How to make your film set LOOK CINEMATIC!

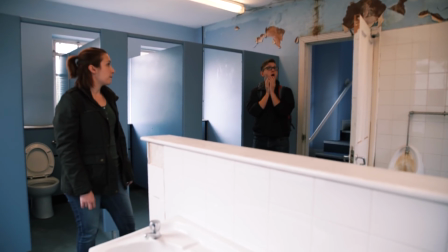[0:00]
So you found a location to shoot your film, but it doesn't quite look and feel the way you see it in your head. In order for the location to suit the tone of your film, you need to add some things, take some things, and maybe change some things. This week we're going to talk about set dressing. Welcome to the Film Look.
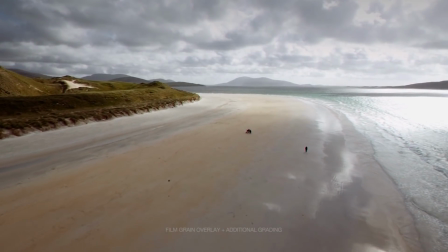[0:16]
Make your video look like it was tailor-made for the silver screen with Rocketstock's film grain overlay pack emulsion.
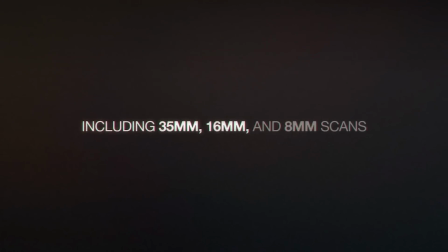[0:21]
Link in the description or head straight over to rocketstock.com.
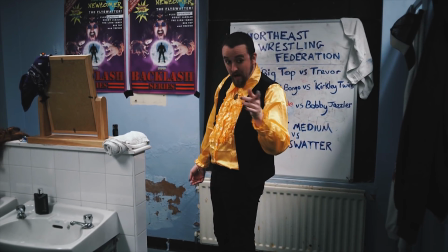[0:27]
Your choice of locations are arguably just as important as casting the right actor. The location is an extension of what is happening in the foreground,
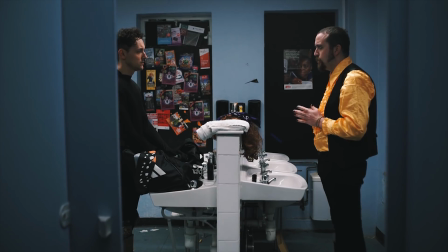[0:34]
and dressing the set to match the tone of your film or a character's persona will help you get closer to achieving the film look.
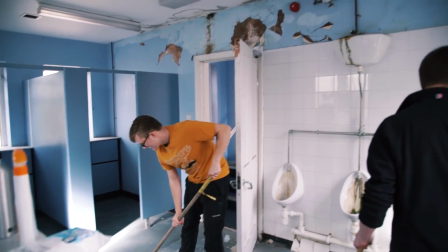[0:41]
This is what the location looked like before we dressed the set for our short film Backstage, which is set in a locker room at a local wrestling event in the 80s. If you haven't seen it yet, you can find the link in the description.
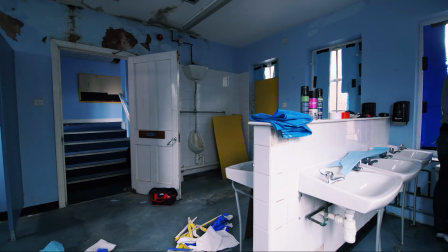[0:51]
The location we had access to was a boys' bathroom in a disused school, and we had a lot of freedom to turn it into the set we wanted.
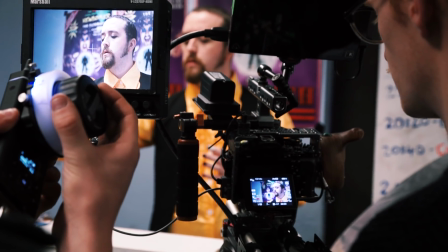[0:58]
Since the film is about a local wrestling event, the backstage locker room needed to look old and dirty. Our idea for the event was that it was being held in a local community centre run by Mucky Mickey, who doesn't clean a lot.
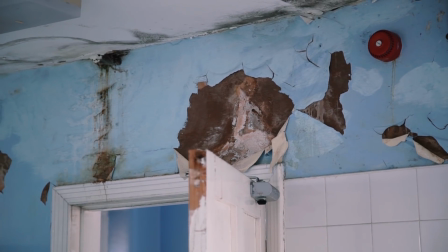[1:09]
Since the school had been closed for about 6 years, it definitely looked old and we actually had to clean it a little.
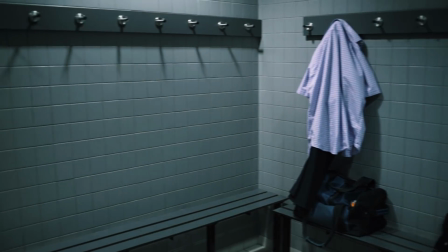[1:14]
If we went for a location which was new, say a gym's locker room, everything would have looked relatively new and it would have cost a lot to make it look old.
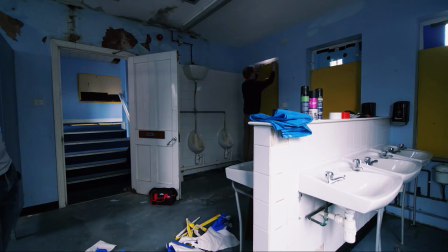[1:22]
We blocked out all of the windows to help control the light.
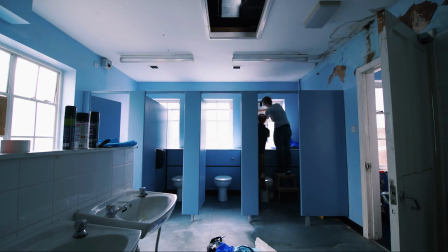[1:24]
We also did this to make it look like the windows had been broken and boarded up, further creating the idea that this is not the nicest of places.
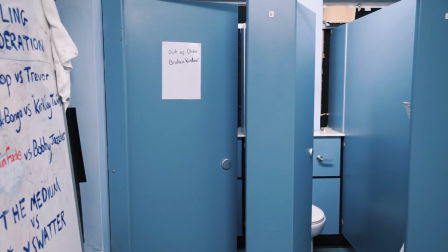[1:31]
You do not see it in the film, but we did add a sign onto one of the cubicle doors which says, "Out of order, broken window," just to help sell the effect even more.
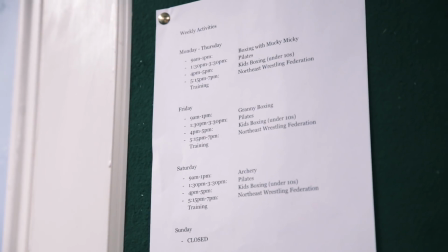[1:39]
Since this is a community centre, there will be posters, leaflets and notices of the events that were happening at the community centre.
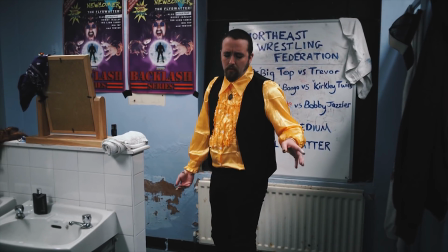[1:45]
You can see these on the back of the door and on the window boards. You cannot read these, but it adds colour and depth into the background.
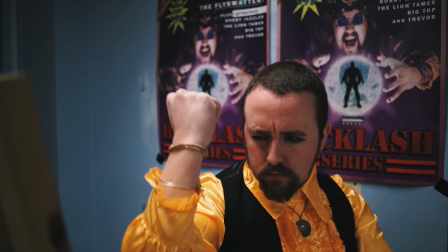[1:51]
Since this is a wrestling match, we added event posters and flyers all over the room, again adding depth.
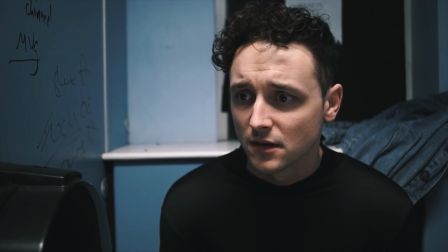[1:57]
And since one of our characters is nervous about wrestling in his first match, we wanted to make sure the event posters were always looking at him.
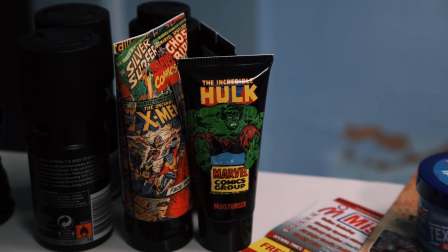[2:04]
Finally, we added hair gel, deodorant, towels, wrestling costumes and people's clothes.
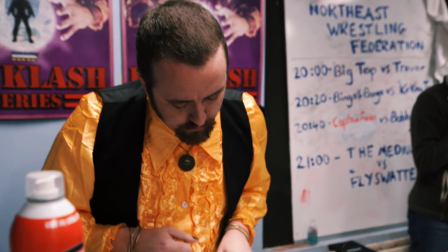[2:09]
Dressing the backstage set took about a full day to collect everything we needed, board up all the windows and actually dress the set.
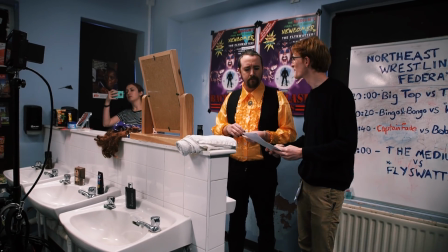[2:15]
By having such a flexible location, we were able to dress and leave the set in shootable conditions a week before we actually started shooting.
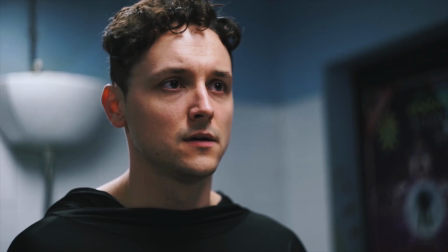[2:22]
This saved us time on the shooting days as we just needed to turn up and get started. Set dressing, at least from what we've achieved, is all about telling the story at the location.
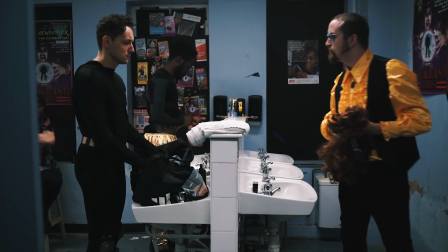[2:31]
You want someone to be able to walk into the room and make a really good guess as what the film or the scene is about, by dropping visual hints. So the next time you find a location, ask yourself what the location is currently telling you and what you need to do to make it tell the right story.
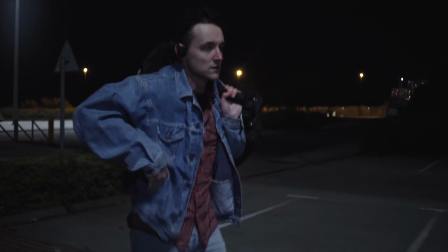[2:45]
With every film we make, we create videos like this explaining how we made the film. So if you like these, consider subscribing.
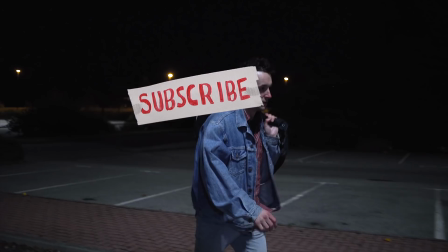[2:51]
We make videos every Tuesday and Sunday.
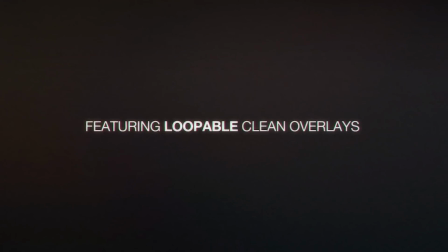[2:54]
Nothing beats the traditional film grain aesthetic, so if you want to give your video a true cinematic look, or the film look, check out these incredible grain overlays from rocketstock.com. Their stunning pack emulsion was shot using real film stock including Eastman XX and Kodak Vision 3.
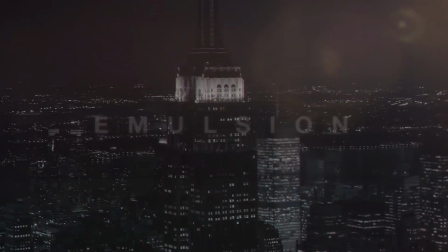[3:09]
We used a 35mm fine grain for our short film Backstage. Head over to rocketstock.com and see for yourself.
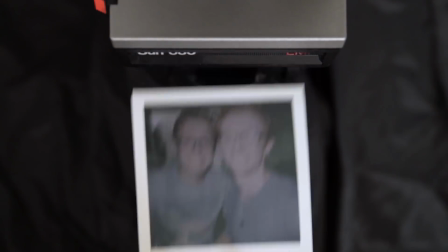[3:17]
If you haven't seen our short film Backstage, you can find the link on the screen right now.
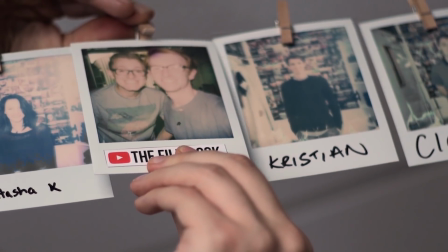[3:22]
Thanks for watching the Film Look, and remember, achieve it one shot at a time.